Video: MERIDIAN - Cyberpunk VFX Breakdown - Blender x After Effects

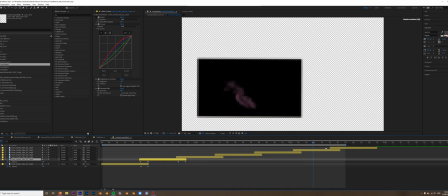And I just did that enough times to get us through to the very end,
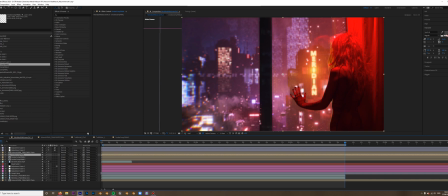pre-composed all of that into a few different smoke layers and position those throughout the scene like so.
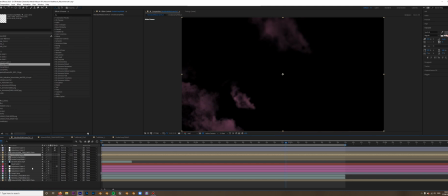And it just meant that added a realistic element to all of the shots.
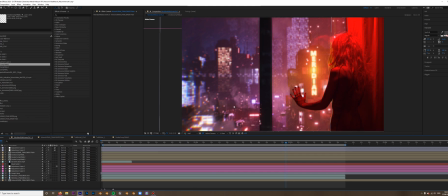Lastly, I had to create another mask again, because obviously all of the smoke and these heads up display elements needed to be behind the window.
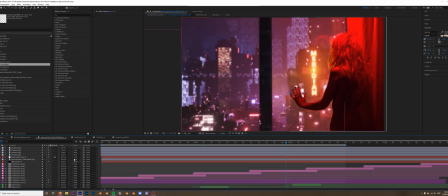And of course, the mask layer from here has already been baked essentially into this right at the bottom.
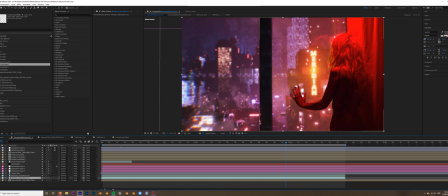So without this, all of the smoke was just crossing over and all of the heads up display. So that wasn't ideal. So another mask was made for that. And lastly, an adjustment layer, which just used a chromatic aberration from Red Giant Universe, which is a really cool effect, adds a bit of lens distortion.
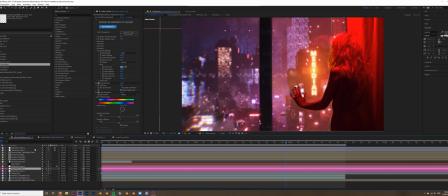I masked it because I didn't want the artist to have this effect. You'll see without the mask, she starts to become really blurred as well, which is not what I wanted. I wanted her to be completely in focus. So by masking that, it just meant as it went off to the side, you get this really nice distortion with the RGB channel,
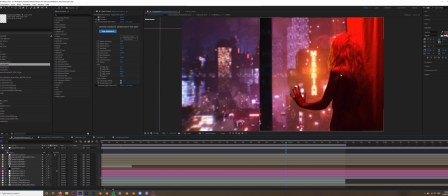and you're drawn mostly to her because she's completely in focus. And then as you go off to the left, it becomes, well, there was a point made to have red light here, go to orange, go to purple, and then off to blue, which gives there a sort of natural rainbow look,
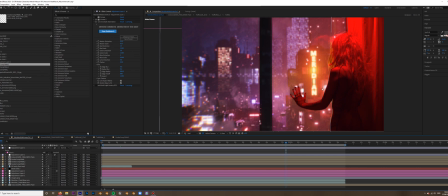and your eyes are following the color spectrum across. There's not a jumble of colors, there is an order to the way that your eyes are viewing the color on this scene. And as you get all the way to this left side, as I say, the colors start actually splitting, and it just gives
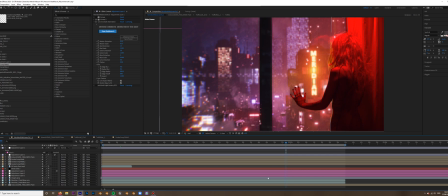almost some sort of narrative to this very static image in the way that the colors are being used. And lastly, just a curves value to add a bit more contrast. And there we go. We have our scene all composited together, all working really nicely.
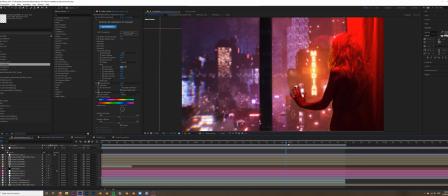And that was just one render out. And then in Adobe Premiere, I basically did the same technique that I did with the smoke and took sort of the last 15, 20 seconds of this clip, duplicated it, use the opacity to blend it in,
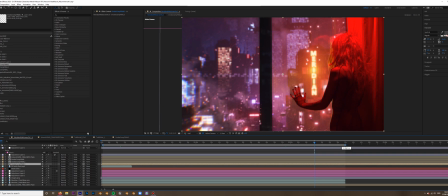and then that took me to the end. And it just meant, again, render times,
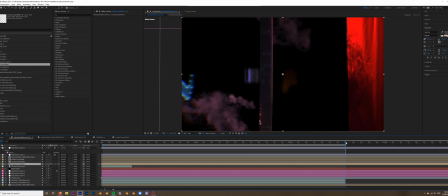you know, it took me a full hour to render just this out, and then going this extra further would have been another sort of 30 to 45 minutes.
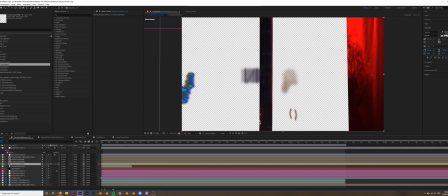So just to do this, chuck that into Premiere and then render that out in one go, sort of, it just saved me so much time.
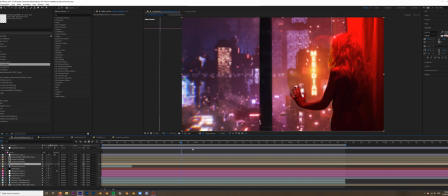And you still get the same result that you need. Again, as I say, it's a Cinemagraph. We're using looping elements. So in this case, it was absolutely fine for a shot as long as 3 minutes and
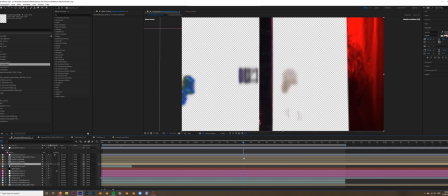43 seconds, which is a very long time for a single shot, where a lot of effects had to be duplicated.
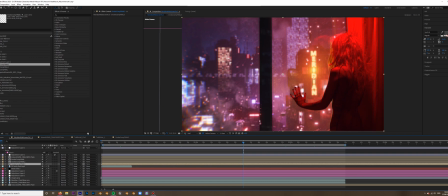That was absolutely fine. And because the shot's in the same place, that's all you need.
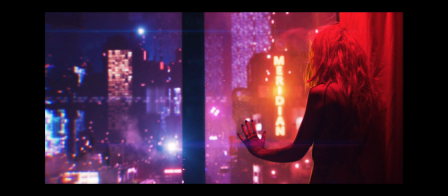So there you go. That's a breakdown of the MERIDIAN music video Cinemagraph. I hope you enjoyed and hopefully learned a few tips, tricks, and techniques for both Blender and After Effects.
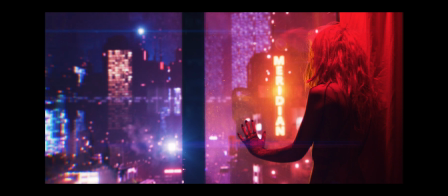If you have any questions about how I did anything, or want to learn more, or want to see a more in-depth tutorial on any of these specific elements, then please do let me know. I'm more than happy to create that for you. I hope you enjoyed this behind the scenes look, and I've got some more content on the way for you soon, which is going to be interesting.
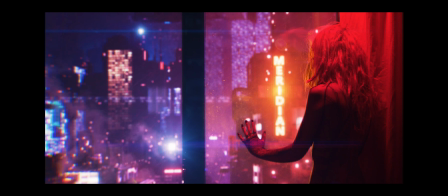Again, we're actually doing some more artwork together, so I look forward to showing you what else we come up with. All right, thanks everyone for watching, and I'll see you in the next video.